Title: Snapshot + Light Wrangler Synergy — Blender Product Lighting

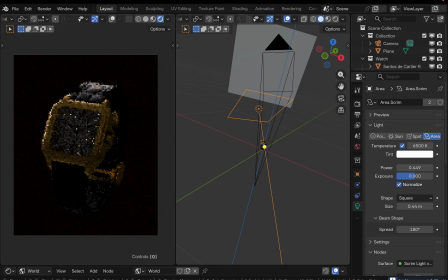(4:02)
I'm hiding the light so it won't distract me, and I'm trying to come up with a decent angle here to highlight the shape, using the orbiting mode here to fine-tune the position.
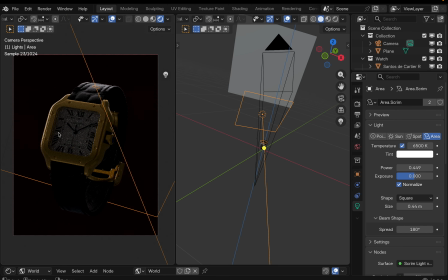(4:21)
Okay, here I'm duplicating the same light and moving it to the different position to highlight the bottom part of the band. Hitting I to isolate the current light to see its effect in isolation.
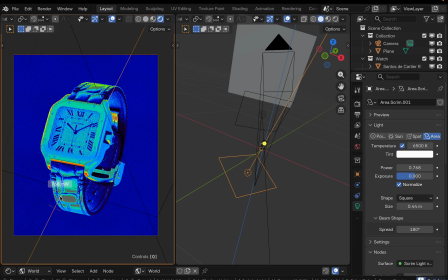(4:42)
Cranking up intensity. Here I'm switching to the false color mode using F shortcut. That helps me to match the exposure levels of the top and bottom lights
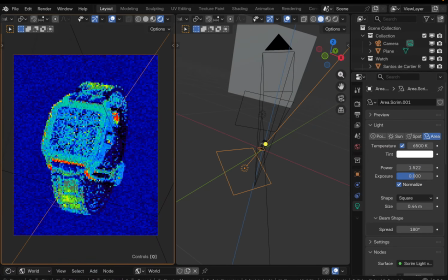(4:57)
By the way, here I'm using the Light Wrangler custom false color mode that provides more gradations to this fake color map, and also trying to come up with the right angle. Saving the next snapshot,
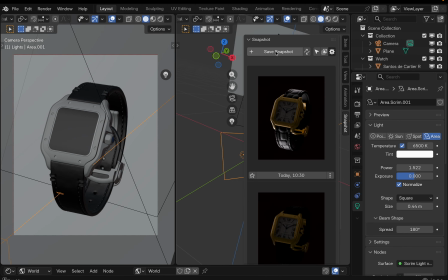(5:18)
and right away on the snapshot I'm seeing that the bottom part is more bright than the upper part, so I want to decrease brightness a bit.
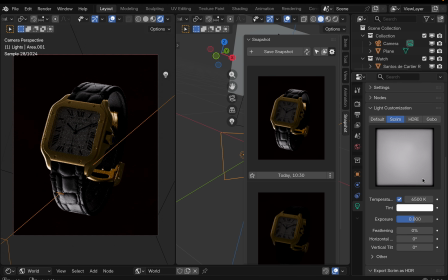(5:31)
I really like how they implemented this exposure slider. It allows to control brightness. More convenient rather than tweaking the power directly. Saving the next snapshot.
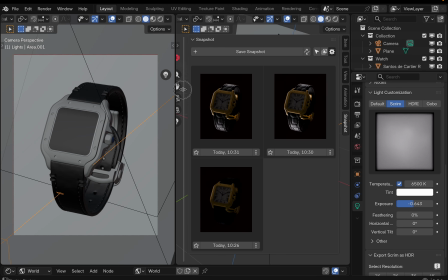(5:51)
And now we have our snapshots.
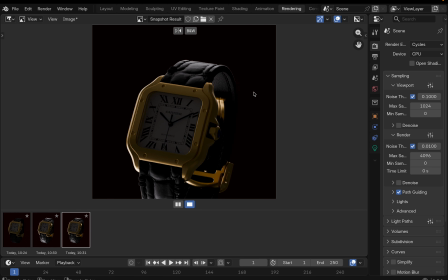(5:55)
Here I'm going to the snapshot result area where we can compare our snapshots side by side.
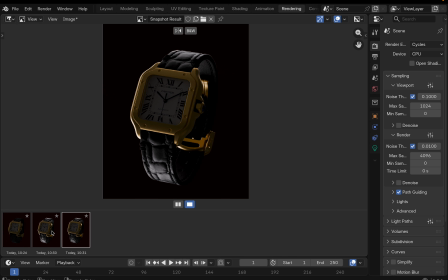(6:07)
Something like we can do in the Lightroom or Capture One software.
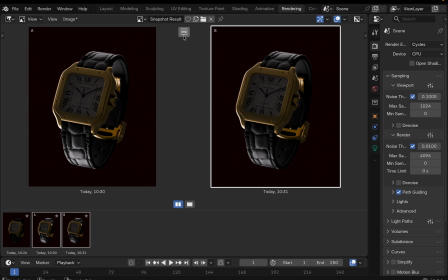(6:13)
We can compare snapshots side by side, switch them to the left, to the right, and I see that actually need something in between. The left one is too bright and the right one is too dim,
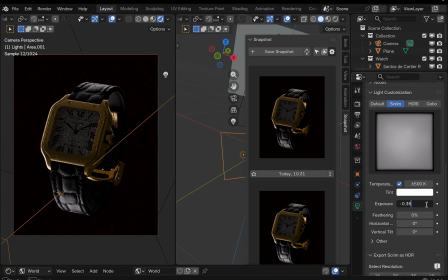(6:31)
so I'm increasing the exposure a bit and saving the next snapshot.
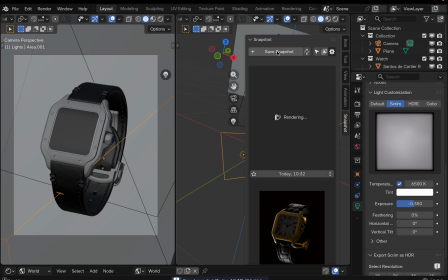(6:40)
You see, guys, how it allows you to
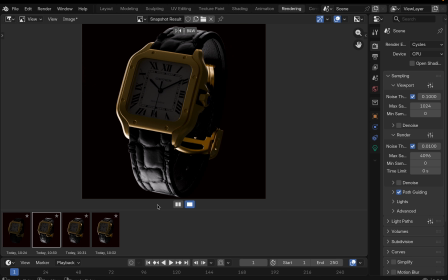(6:44)
evolve the lighting without being afraid to lose each step,
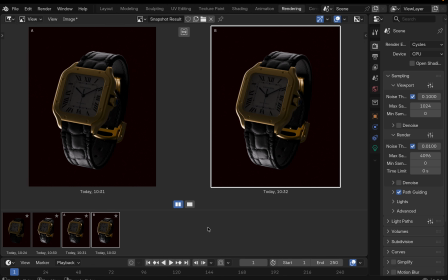(6:52)
and without needing to manually restore or using Control Z to restore lighting.
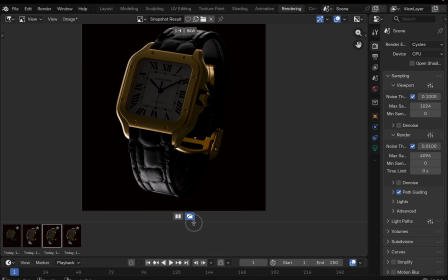(7:01)
It's actually pretty convenient.
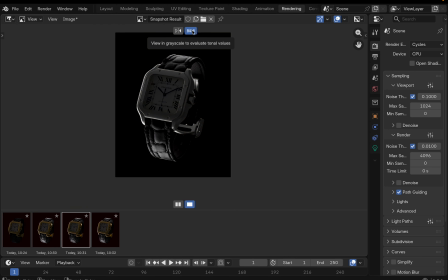(7:04)
You can preview your image in black and white to evaluate brightness levels.
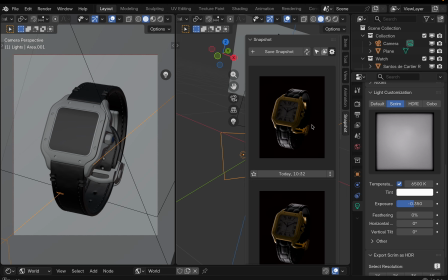(7:12)
I like this particular option, but for example, if I would prefer the previous one, I would be able to simply restore
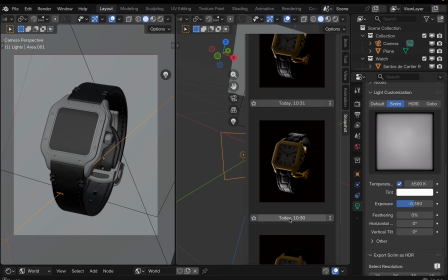(7:27)
the necessary snapshot by clicking it, and you see it automatically restores it in the viewport as well.
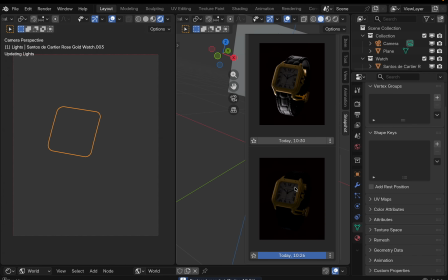(7:36)
We can switch between different snapshots if we need.
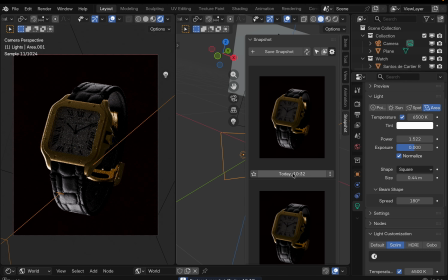(7:41)
Here I actually like the latest one, so I bringing it back. And here I'm thinking that now it's the time to highlight the right part of the watch.